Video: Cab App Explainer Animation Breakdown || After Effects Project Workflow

To animate the hand I used the rotation property to bring the hands into the scene
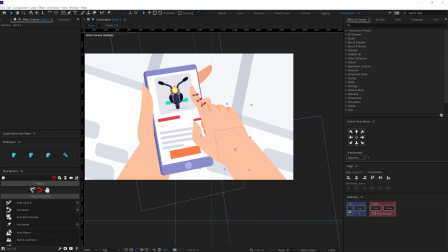(3:41)
and then rotated the individual fingers and the joints to animate the finger
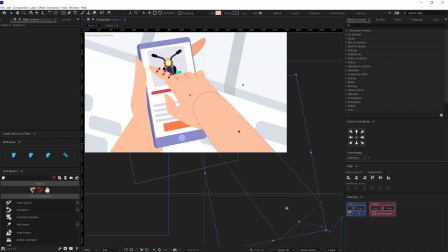(3:46)
tap and swipe here I also could have used tweak structures to rig the fingers but I wanted to add some follow-through later on so
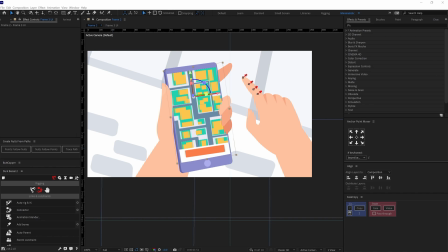(3:55)
I animated it manually to add some perspective on UI I oriented the UI
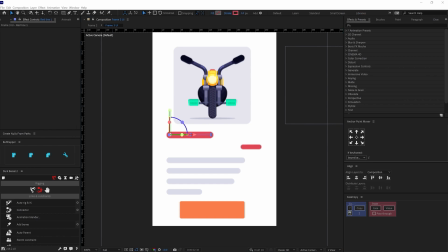(4:00)
composition in 3d and then animated the UI with basic scale position
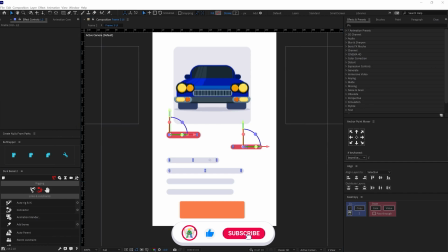(4:06)
and opacity property of the layer and then animated the line strokes with
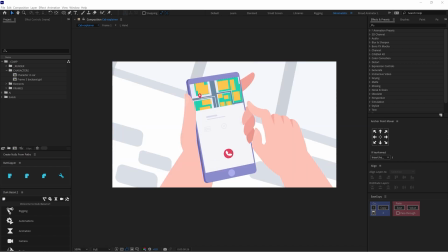(4:11)
trim path so after the cab booking I again added a match cut for the hands close-up view to the girl in front view and here I again use the motion of the hand to make the scenes look continuous.
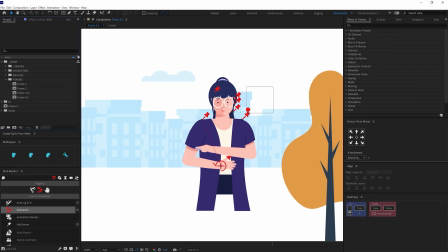(4:24)
In this scene I reused the face rig of the character from the first frame and then added some
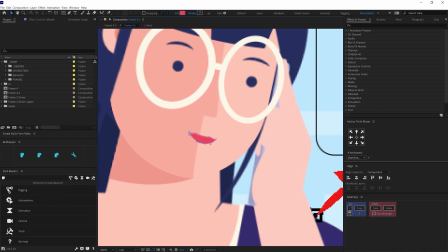(4:31)
lip movement here as well so for that I animated the shape path property for the lip layer.
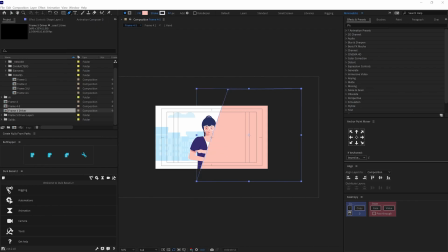(4:37)
So here I added a split screen So for that I used alpha track matte to bring the next frame into the scene.
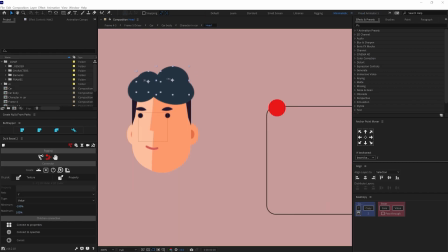(4:44)
So here I rigged the face of the characters with dwig connectors again.
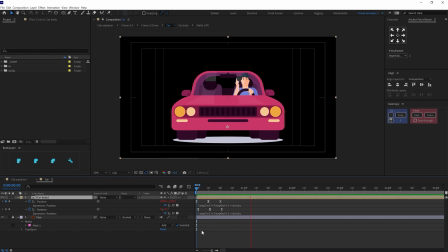(4:49)
So I picked a 2d slider for this one as well. To animate the curve I added up and down motion keyframes for position property in a loop.
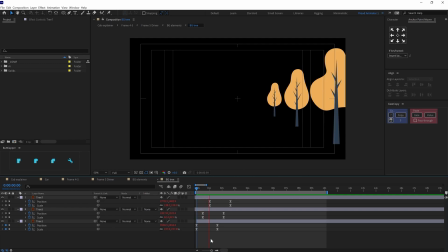(4:58)
Then animated the background in this frame. So animated the trees illustration layers, scale and position property in a loop to animate the background in perspective.
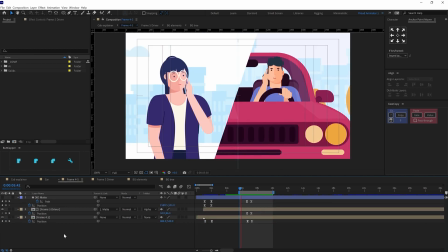(5:08)
So, after that in the last frame,
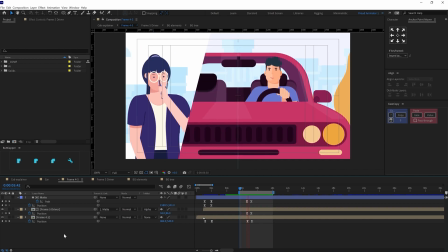(5:11)
I brought in the curled character in the cab and added some overshoot and follow through for the curled character body with the help of head,
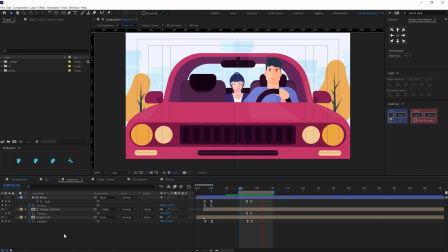(5:19)
neck and body rotation and offset the keyframes to add the follow through.
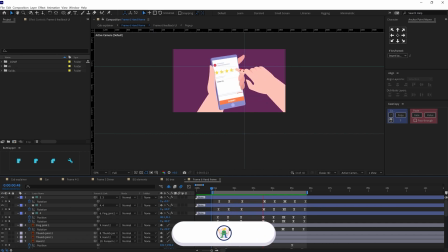(5:23)
And then the clip ends in a close-up view with the curl giving a review of 5 stars. To animate the hands, here I again used the similar process from earlier.
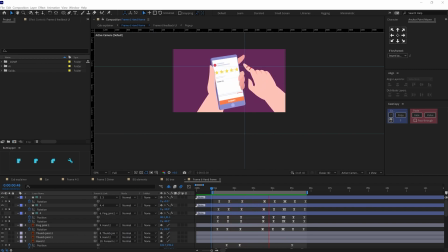(5:33)
So, I used the rotation property of individual layers to bring the hand into the scene and rotated the fingers and the joints to animate the finger tab and swipe.
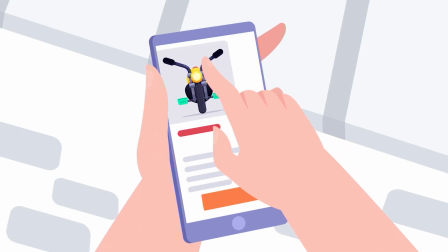(5:45)
Okay, so these are the steps I used throughout the project and the project is ready to render.
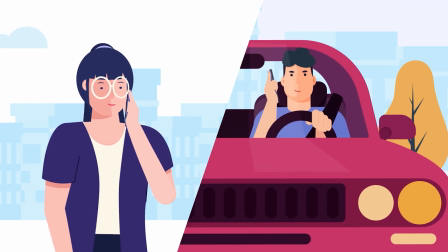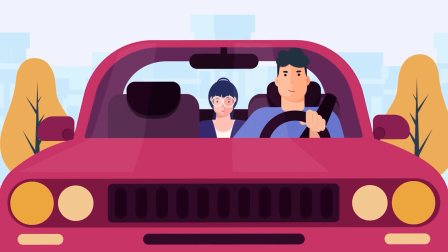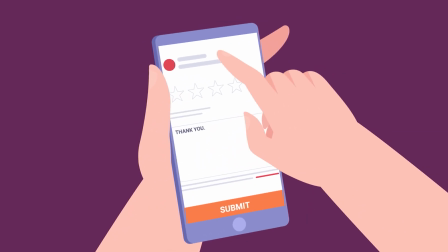(6:03)
So that is it for this video. I hope you learned a few important tips and tricks to help you in your projects.
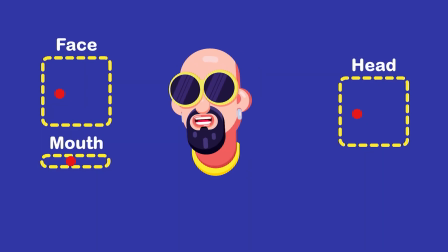(6:10)
If you want to learn how to rig face of a character with twig connectors,
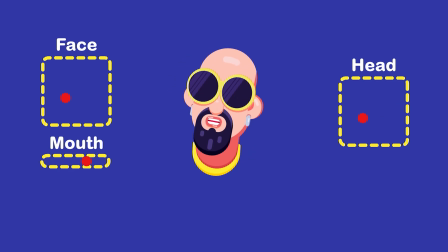(6:14)
you can check out my other videos on character rigging where I explained it in full details. So I will be linking that in the description or you can click on the i button on the top right corner to check out the tutorials.
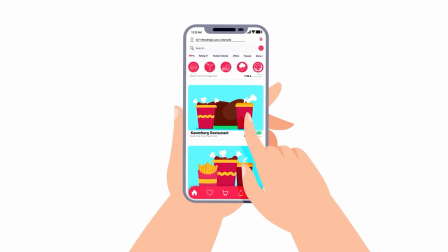(6:28)
Also, if you want to learn how to rig hands for UI animation,
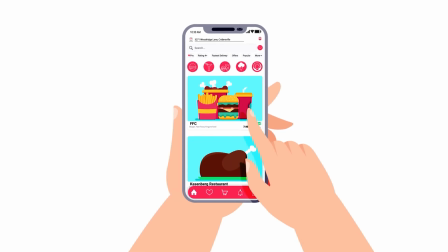(6:33)
then you can check out my other videos on UI animation where I explain this whole process in full details.
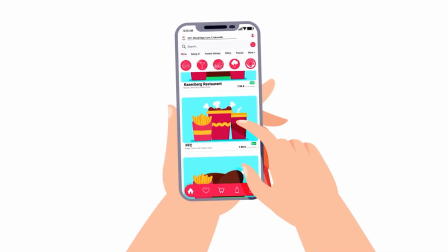(6:39)
So, I will provide the link in the description and you can also click on the i button on the top right corner to check out the tutorials.
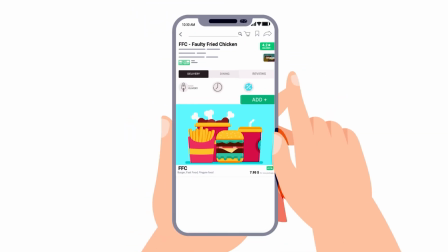(6:47)
And lastly, if you want to learn how to animate UI in After Effects,
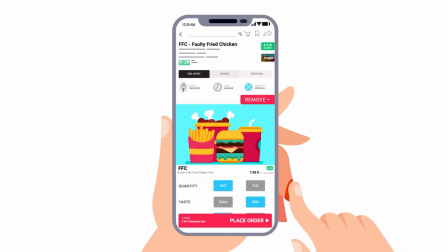(6:51)
you can again click on the i button on the top right corner to check out the tutorial or I will be giving all the tutorial links in the description as well.
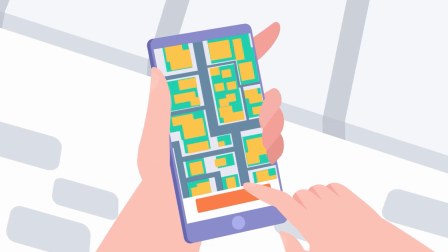(6:59)
You can check it out from there. Okay, so that is it for this video. If you like the video, then make sure to hit the like button.
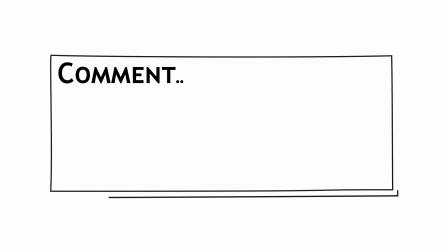(7:07)
If you have any doubt regarding the techniques, then make sure to comment down. I would be happy to help you out.
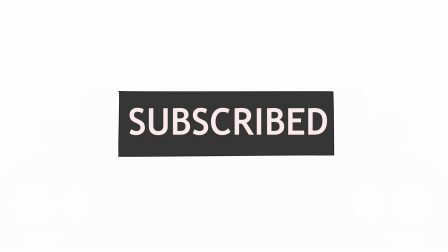(7:12)
And if you're here for the first time, make sure to subscribe the channel and hit the bell notification button to stay notified for all the future updates.
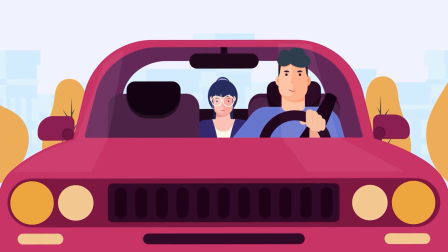(7:20)
Until then, goodbye.